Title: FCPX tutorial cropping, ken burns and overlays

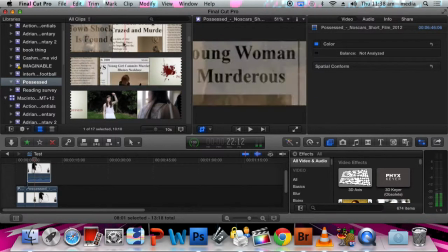(4:08)
the opening montage that sets up the story with the newspapers.
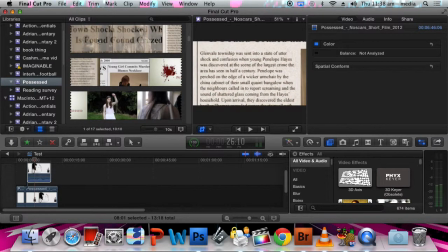(4:24)
Okay, so there's a couple of things happening there. One thing is that they're animating the newspaper clippings, so that it's not just boring, where you're not sure where you're supposed to look. The camera is actually moving and telling the eye where they're supposed to be looking at any given time.
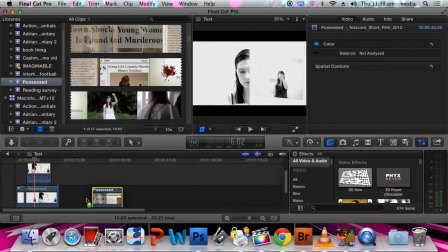(4:40)
So I will show you quickly how to do that. For that one, you use the crop tool again.
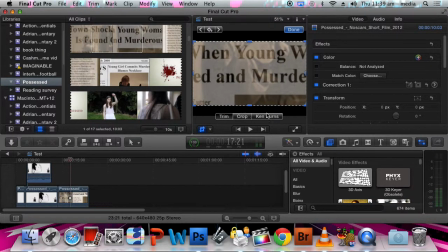(4:51)
And over here you choose Ken Burns. Alright, Ken Burns, and that is the simplest way to animate and create basically a camera move within the frame. So here we've got a green box for where you want it to start and a red box for where you want it to end.
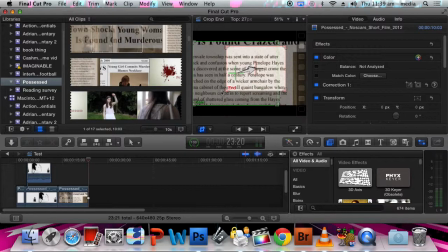(5:11)
So let's say you wanted to show the whole thing first and then have the camera like zoom in and focus on a certain section of the text.
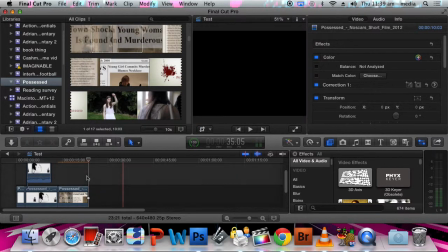(5:19)
You'd do that, click done, and then
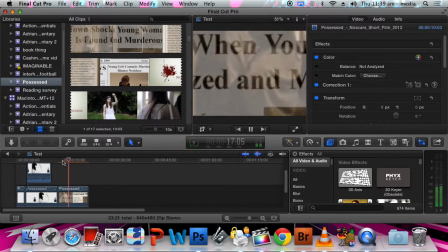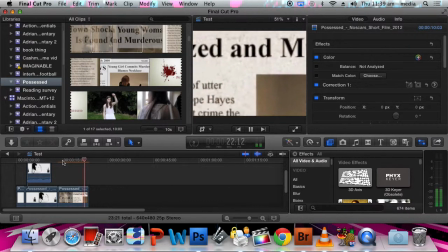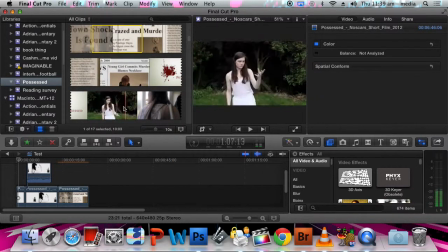(5:34)
it will zoom in like that. Alright, the second thing is that during that montage they had shots overlapping with each other.
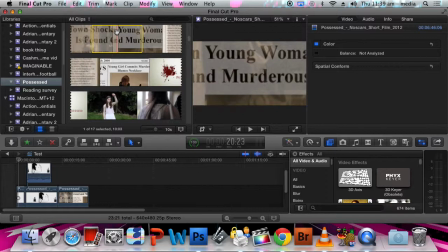(5:42)
This is, you could use this if you have a character thinking about something, so instead of cutting to a flashback you could have this overlapping image over them. You could use it in other creative ways that you might think of.
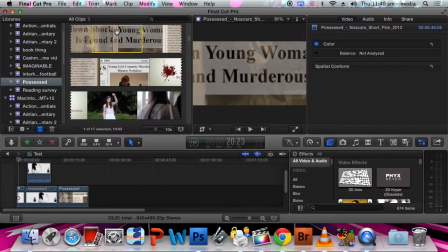(5:58)
During a montage is often a handy one, which is basically what they've got here. So I'll show you how to do that.
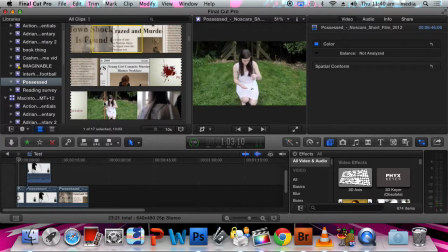(6:06)
Let's use this newspaper thing as our base, and then let's use this as our base,
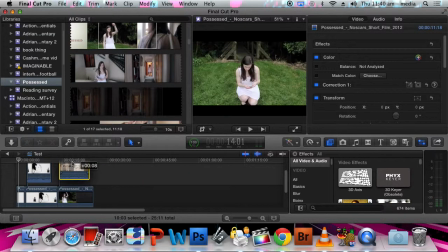(6:17)
and let's use the newspaper as what we want kind of overlapping it.
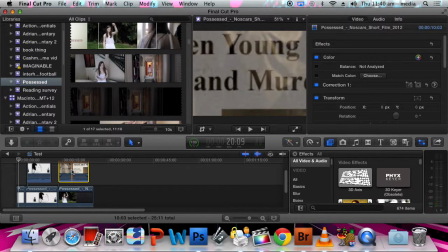(6:22)
Alright, so the image that I've got on the top of the timeline is the newspaper. Whatever's on the top will be what you actually see. So what we want to do is make that see-through so that we can see what's underneath and have the underneath one as the solid image.
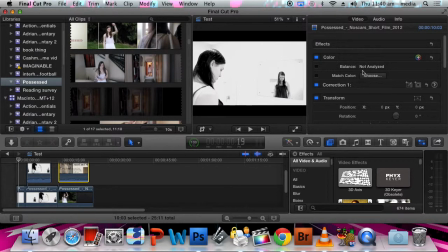(6:38)
So for that you click on it, you go over to the inspector here, go right down to the bottom where it says compositing, and you'll see that it's got opacity here, and you simply drag that down to how see-through you want it to look,
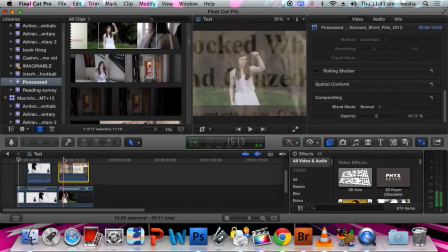(6:56)
and now you can see we've got that newspaper montage overlapping the image on the bottom. Alright, so it's kind of a cool looking effect,
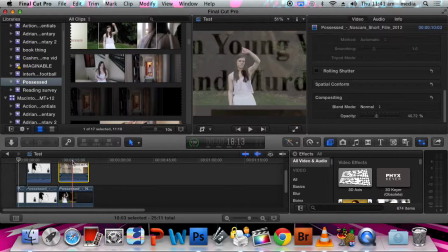(7:10)
and it's really super easy. It's like two clicks of a mouse button, but it looks super professional. Alright, so those are a couple of things that you might want to try out in your films. There are some other interesting things that they did.
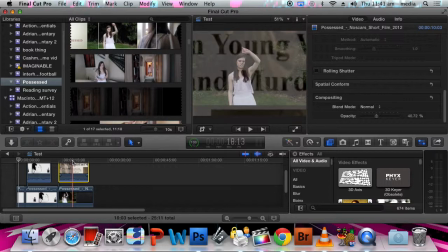(7:25)
The good thing about this film is that they use a combination of in-camera effects and digital effects, which I recommend that you do as well. Digital effects often look fake, whereas in-camera ones, sometimes if they're pulled off right, they can look better.
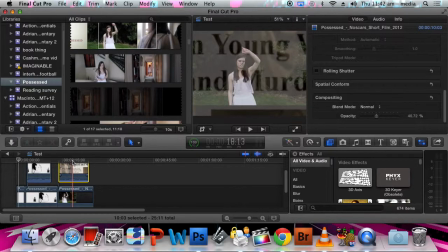(7:41)
Anyway, that is Possessed. If you see anything in any short films or any films that you're watching and you wonder how they did it, you can come and ask me, or you can ask Google or YouTube, and they will probably know the answer as well. Thank you for listening.